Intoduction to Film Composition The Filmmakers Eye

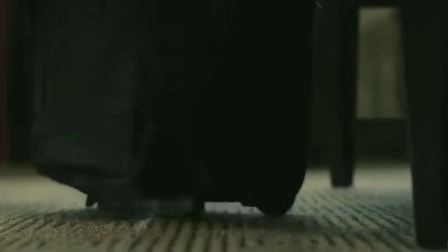I can recall many great scenes from my favorite movies, and we will cover a lot of them in the series.
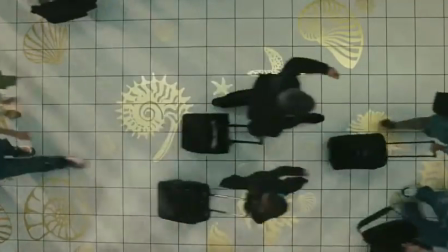But one that comes to mind, and one I'd like to use as an example for this introduction, is from the movie Up in the Air.
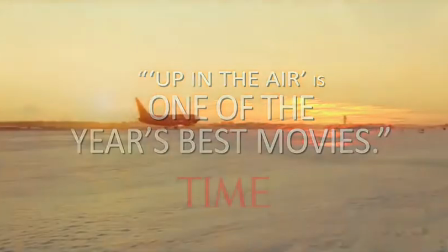It stars George Clooney and Anna Kendrick.
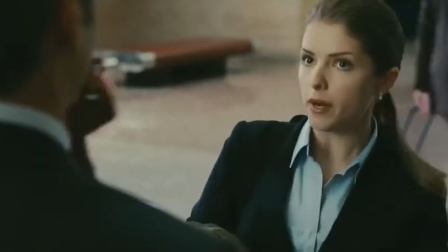Before we get into the scene itself, and to understand why the shots work so well, we need to know a bit about the context in which it appears.
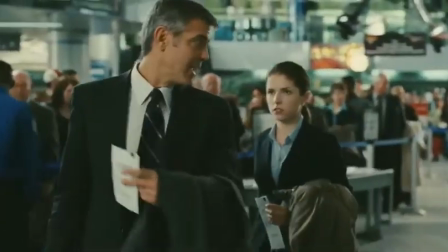Both characters work for a professional corporate termination service.
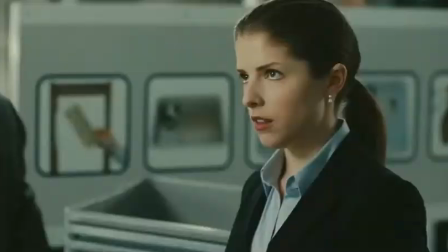Anna Kendrick's character is new, and George Clooney's character is tasked with teaching her the ropes.
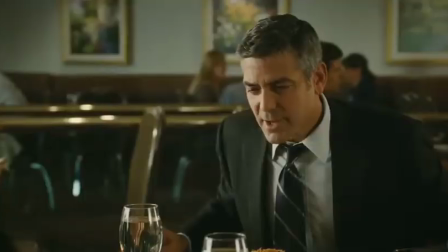The two are sent out as a team so Anna can experience firing someone face to face firsthand.
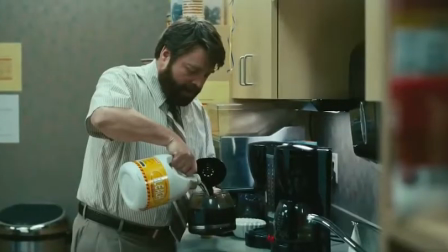After a heart-wrenching montage of employees reacting to the news of their firing, the film cuts to a shot of Anna sitting alone in a room full of empty chairs.
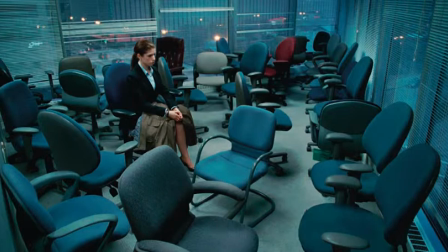This is the shot that I love so much. She is waiting for George. When he does arrive to pick her up, he asks if she's okay. She shrugs this question off, and they leave together.
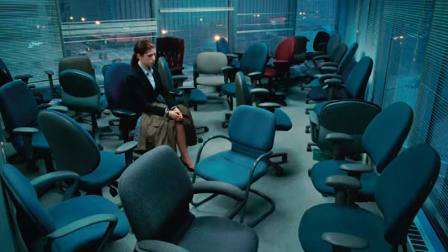In terms of composition, the shot doesn't appear to be too complex. It appears to be a simple wide shot of Anna's character surrounded by office chairs. But if we analyze a bit further, we can see the true mastery in this shot. The use of the long shot allows us to see a lot of the chairs surrounding Anna.
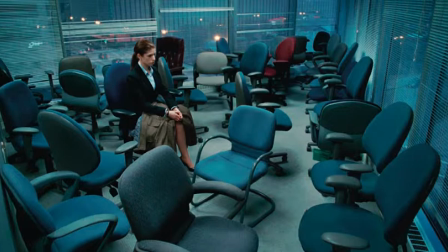This emphasizes the large number of people she has fired. It also makes her look small and lonely in the frame. You can also see that this is a high-angle shot. This makes the chairs in the scene easier to see. If the shot had been taken at a lower angle, most of the chairs would have been blocked by those in the foreground.
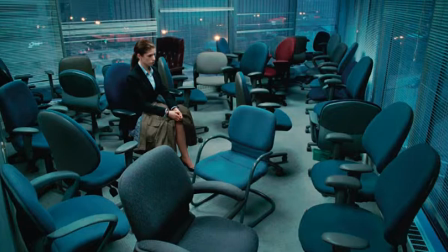The high angle also makes Anna's character look weak and vulnerable. Her placement in the shot follows the rules of thirds and gives her viewing room. But more importantly, this placement makes it seem as if the chairs in the room are pushing her into the corner, physically, emotionally, and mentally.
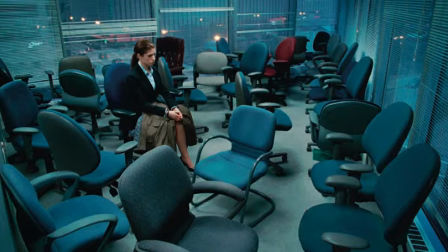A deep depth of field is used, ensuring that we do not only focus on the character, but also the chairs, giving them more significance. All of these shot aspects convey a very definitive idea about how the character is feeling at that moment, regardless of what she tells George when he comes to pick her up.
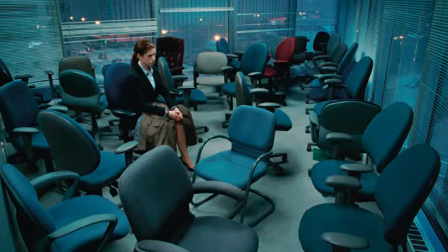The visuals of the shot tell a story on their own, one of a human that is deeply affected by the fallout of their profession.
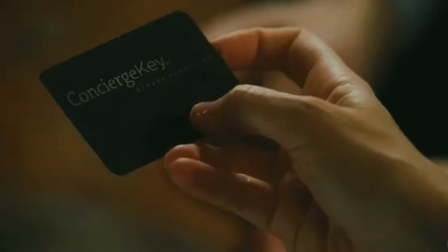The dramatic weight and beauty of the scene is not just achieved by simply following the composition rules.
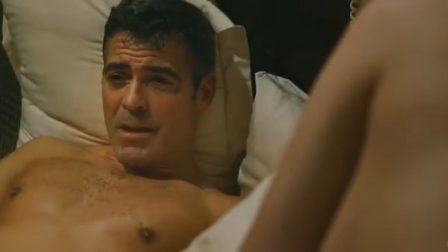It works so well because the technical, narrative, and compositional elements work in harmony to create a meaning and to tell a story.
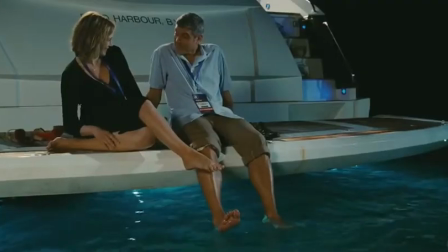This made a lasting impression on me, not just because it is visually striking, but because at that moment the images and the story were one.
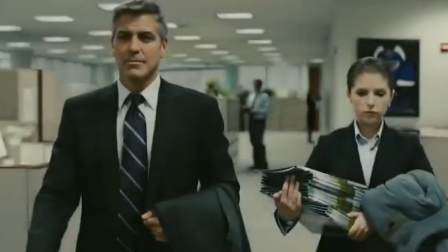This series presents an integrated approach to understanding and applying the rules of cinematic composition,
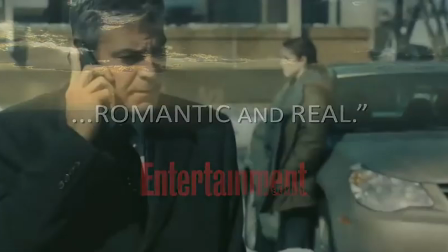one that takes into account the technical and narrative aspects that make shots like the example from Up in the Air so powerful.
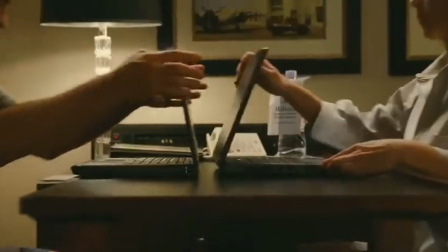This approach provides a deep and assertive exploration into one of the fundamental elements of the visual language of cinema, the shot.
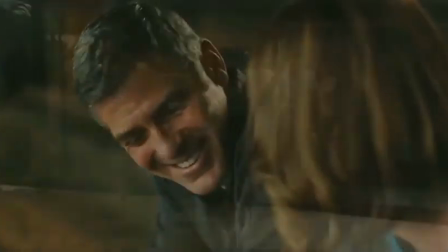By focusing on the rules of cinematic composition as they apply to each of the most widely used shots in the cinematic vocabulary,
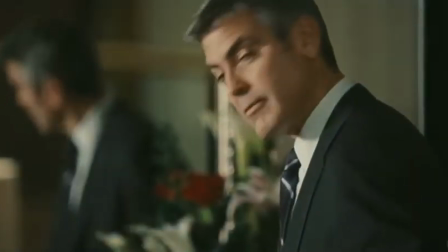examining the tools and know-how necessary to create them, and analyzing each shot's narrative function within their respective films,
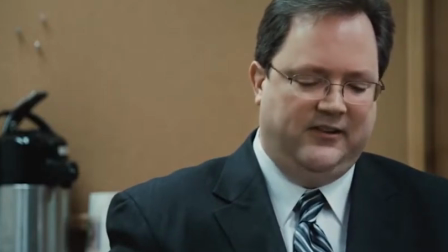a clearer picture emerges about what it takes to create images that are visually compelling and narratively meaningful.
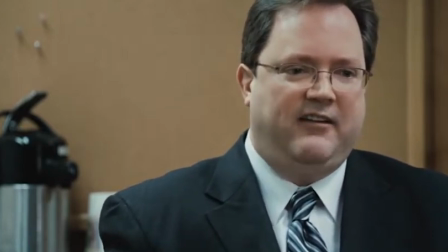But why focus on rules of compositions as they apply to specific shot types,
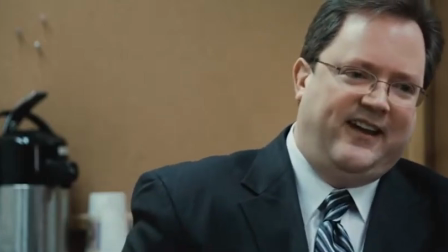instead of looking at these principles in a broader, more general sense, as they can be applied to any visual composition?
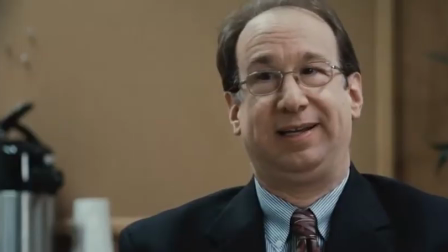The answer is simple. As the language of cinema developed, certain rules of composition have become standardized in the way that they apply to certain shots.
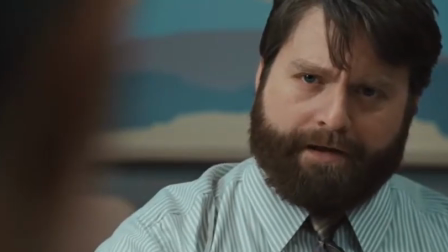Just like some technical conventions are more commonly found in certain shots, and not others.
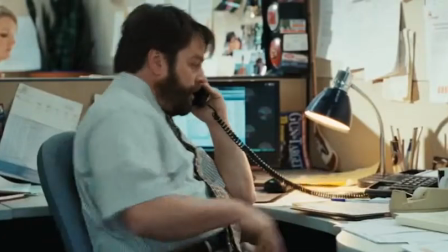These technical and visual conventions are connected to narrative conventions,
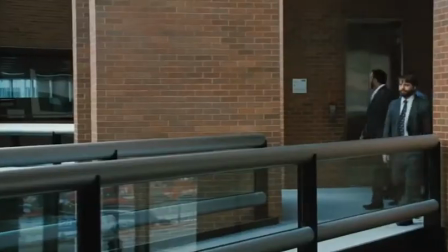which over time have linked key moments in the story with the use of a particular shot.